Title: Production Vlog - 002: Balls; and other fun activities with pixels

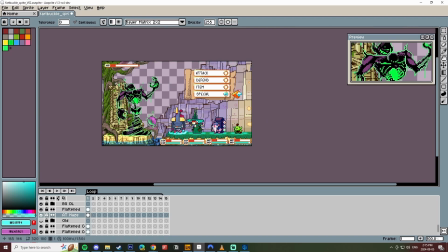(8:09)
So I'm shifting that first wall to be both perspectively and in design and in color more like that back piece because that first wall is now looking really out of place.
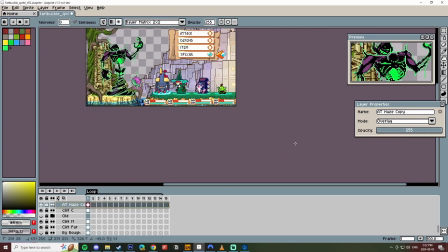(8:16)
So now I'm pretty pleased with how it's all turning out. It feels really harmonious with the rest of the objects that I've already created, that player cliff edge and the Lich's cliff edge, but it's still drawing too much attention.
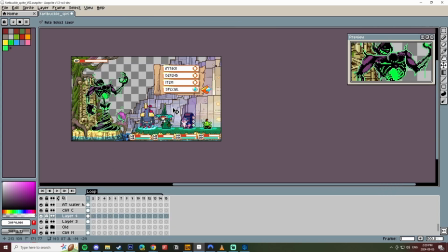(8:25)
I'm not getting enough feeling that these things are receding in depth. And so I'm trying to create an atmospheric effect.
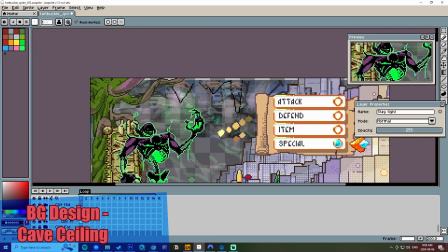(8:31)
I don't want to take away from the screen real estate around the Lich. I want there to be compositionally space for his movement and his animation and for him to read clearly.
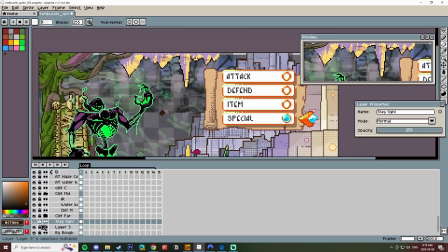(8:38)
I don't want any accidental overlap with other objects that might create something weird or ambiguous.
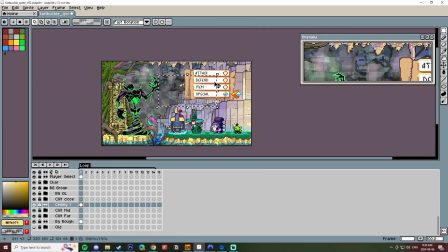(8:43)
I want everything to be very clear and clean. And so ultimately, after creating the ceiling, I decided to make all those aspects really small, remove a lot of the detail, because again, I don't want to bring any attention to it.
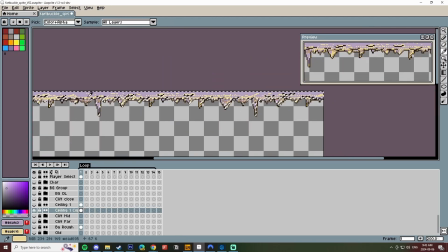(8:52)
And I'm thinking more about compositionally. I want to keep the parts that are important clean and clear. And those things that are important are the players and the enemy, or the UI.
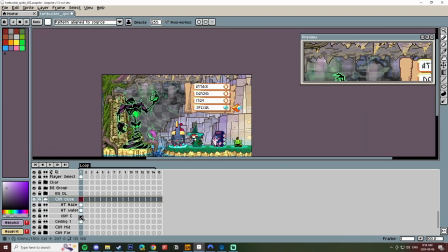(8:59)
Those are the things that need to stand out the most. Everything else is a nice to have. So here I am actually receding it now with the contrast and brightness tool.
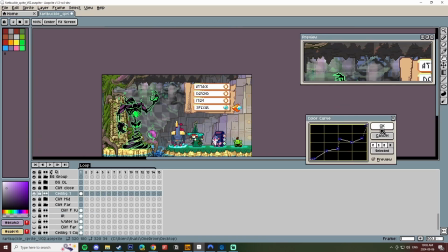(9:06)
And I like it so much that I think I start doing it on all the other layers right after this. Wow, that works really well to recede this.
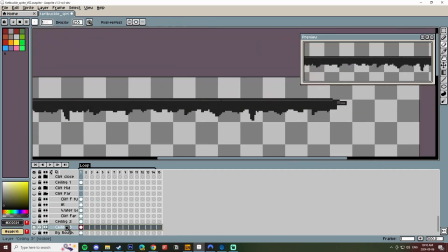(9:11)
Really makes this recede into the background. So I start flattening some of the cave layers and I start applying this onto them to at least just see.
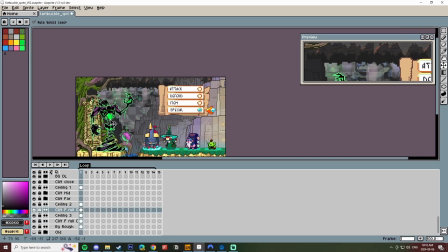(9:16)
I'm pretty pleased with what I have here in terms of the rock wall and the ceiling now. And so I'm going in and trying to fill in that last little piece just behind the Lich of the wall. You can still see the background rough there. So that's definitely an unfinished area. And I'm going, okay, well, I can hopefully copy paste what I already have and do again behind the Lich what I had done for all that rock wall.
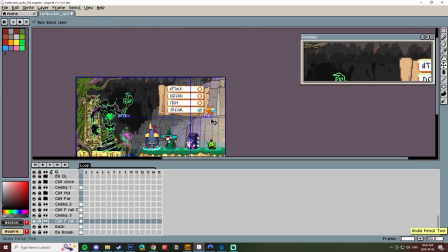(9:34)
Create a duplicate, augment it, fix up the art a little bit, and then I have existing texture that's back there. And I definitely want it to be darker than everything we have already.
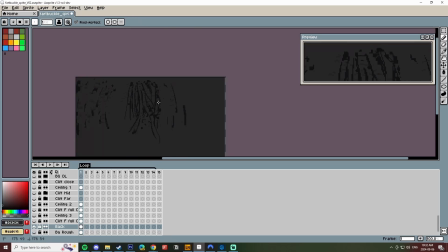(9:42)
So having toned down those new pieces, those 2 new rock walls, I'm now trying to just fill in the remaining blanks of the wall itself, the very backmost wall.
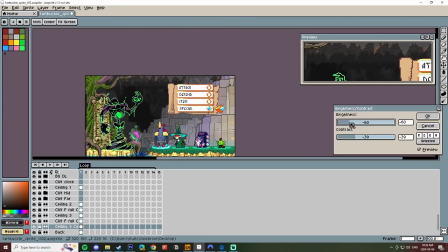(9:49)
And realizing that this is going to be the backmost wall, I'm probably not going to have really any texture noticeable at all here. And
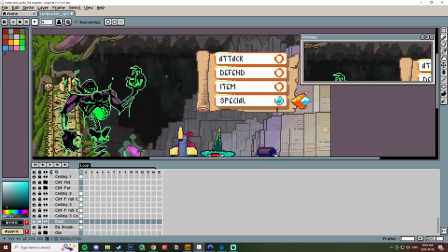(9:56)
so I'm really just trying to fill in some random texture that implies giant scratch mark type rock walls that'll then blur,
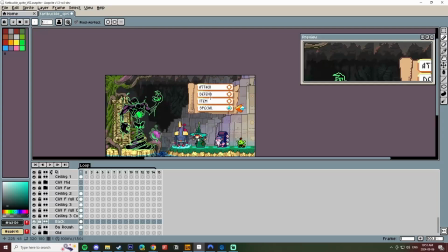(10:03)
decontrast, just to have the barest amount of difference in the background. So I'm not too worried about what I'm actually doing here. I just want to create something somewhat interesting.
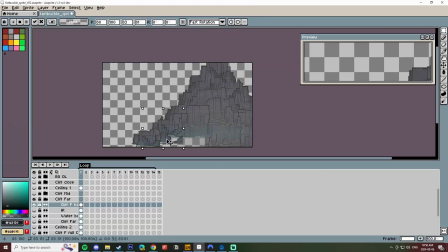(10:09)
As I do that, I go, okay, well, maybe it's kind of vine-like and they crisscross, and because I am going to be creating vines that go throughout the rest of this, as was the plan in the rough.
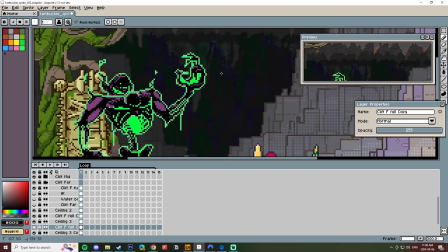(10:17)
The vines that are all around his throne are actually going to be all throughout this room, and them being such a clear object is going to give us a sense of scale.
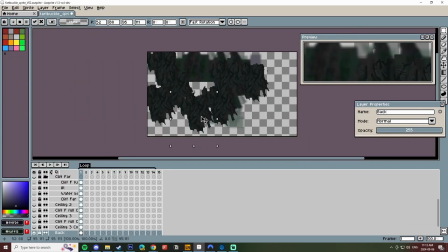(10:24)
So those puss balls are actually going to be copy-pasted all throughout this room with less and less scale all the way going down, and their color is going to create this nice rim lighting everywhere back there.
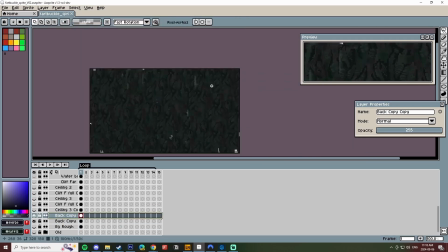(10:32)
I will still need to add those vines everywhere else on all those.
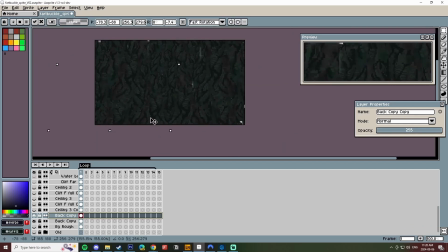(10:34)
So just like the rock wall, I end up copy pasting in a tile-like fashion all of that vine-like texture that I had made back here, but realizing that some pieces worked better than others in that tile work,
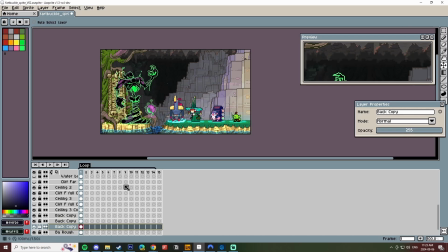(10:45)
I start going in and duplicating a portion of it to create another layer of depth for this back wall.
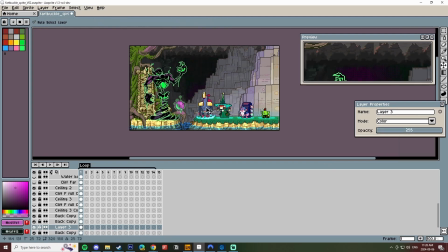(10:51)
Instead of using the previous cave wall edges, I'm going to use this weird lattice of vines, make that this final depth for this back wall. And so here I'm not really interested in the detail. I'm realizing I'm going to be losing a lot of that to toning down the contrast and darkening it.
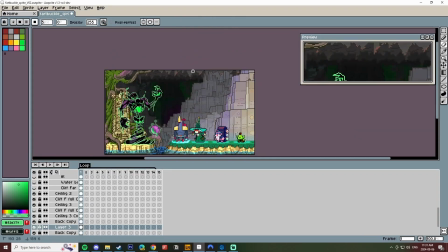(11:05)
Here I am trying to add that same atmospheric sphere gradient back there, because it's just all black and I think it just needs a little bit of tonality. So I'm actually painting on with a color layer, setting one of the layers to color, and just adding in a bit of the green of the lich, a bit of that purple that is the lich,
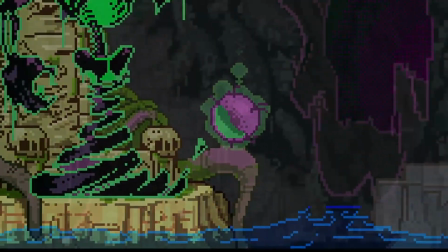(11:19)
to again tile this together to his color theme. And what I actually didn't manage to record, he's supposed to be a lich, he's supposed to be kind of undead, we have all these skulls, let's have faces back here.
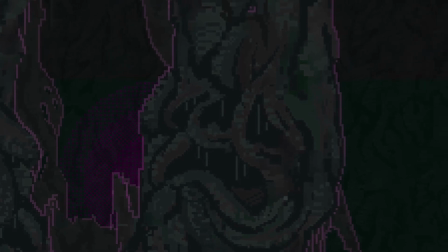(11:27)
Instead, utilizing the vines that are already there, and I just drew in, I just made these kind of screaming faces, implied vines, kind of dripping off of it to give it scale, a sense of scale.
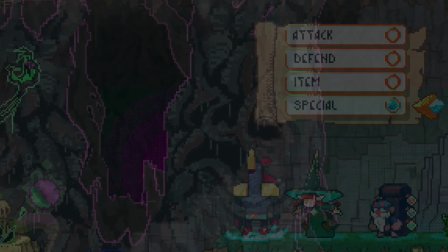(11:35)
Another thing you'll notice in this final image is that I actually changed the canvas size to be wider.
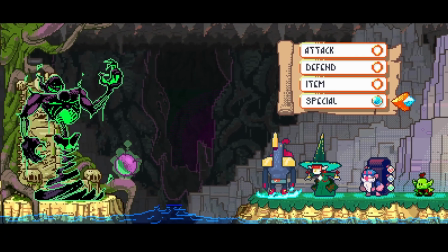(11:39)
The image was feeling very claustrophobic, and so I decided to have it be wider. This gives a little bit more space to now allow for this background weird tree faces that I've created to actually be seen on screen.
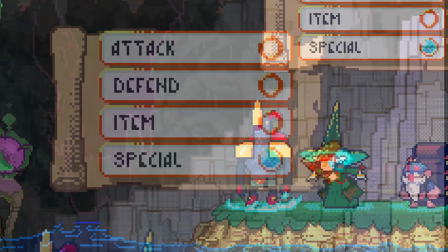(11:48)
It makes the whole thing feel less congested. Now the characters are far away from the enemy, we have more space for the UI, and I think it just looks better.
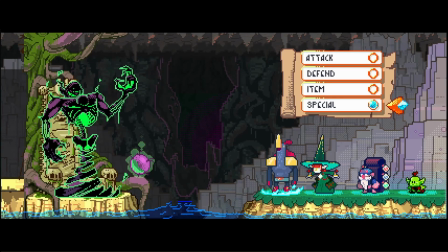(11:55)
A nice aspect of this is we get to have black bars on the top and bottom. Criterions, they're called.
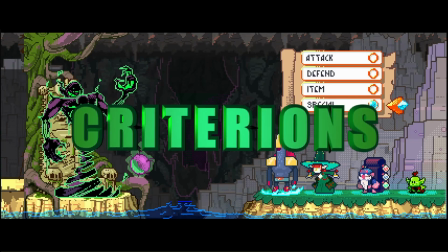(12:00)
Man, that was killing me when I was recording this last time.
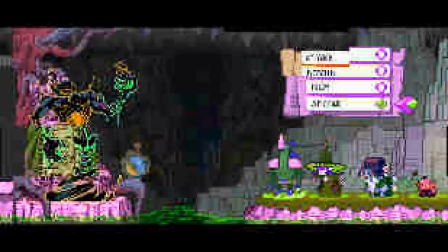(12:07)
Criterions are what the black bars are called. That's it for this week. I am off to finally animate these characters.
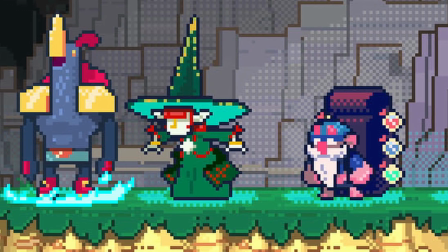(12:12)
I'm really gung-ho to start doing that. I might do the vines, but definitely animating the characters.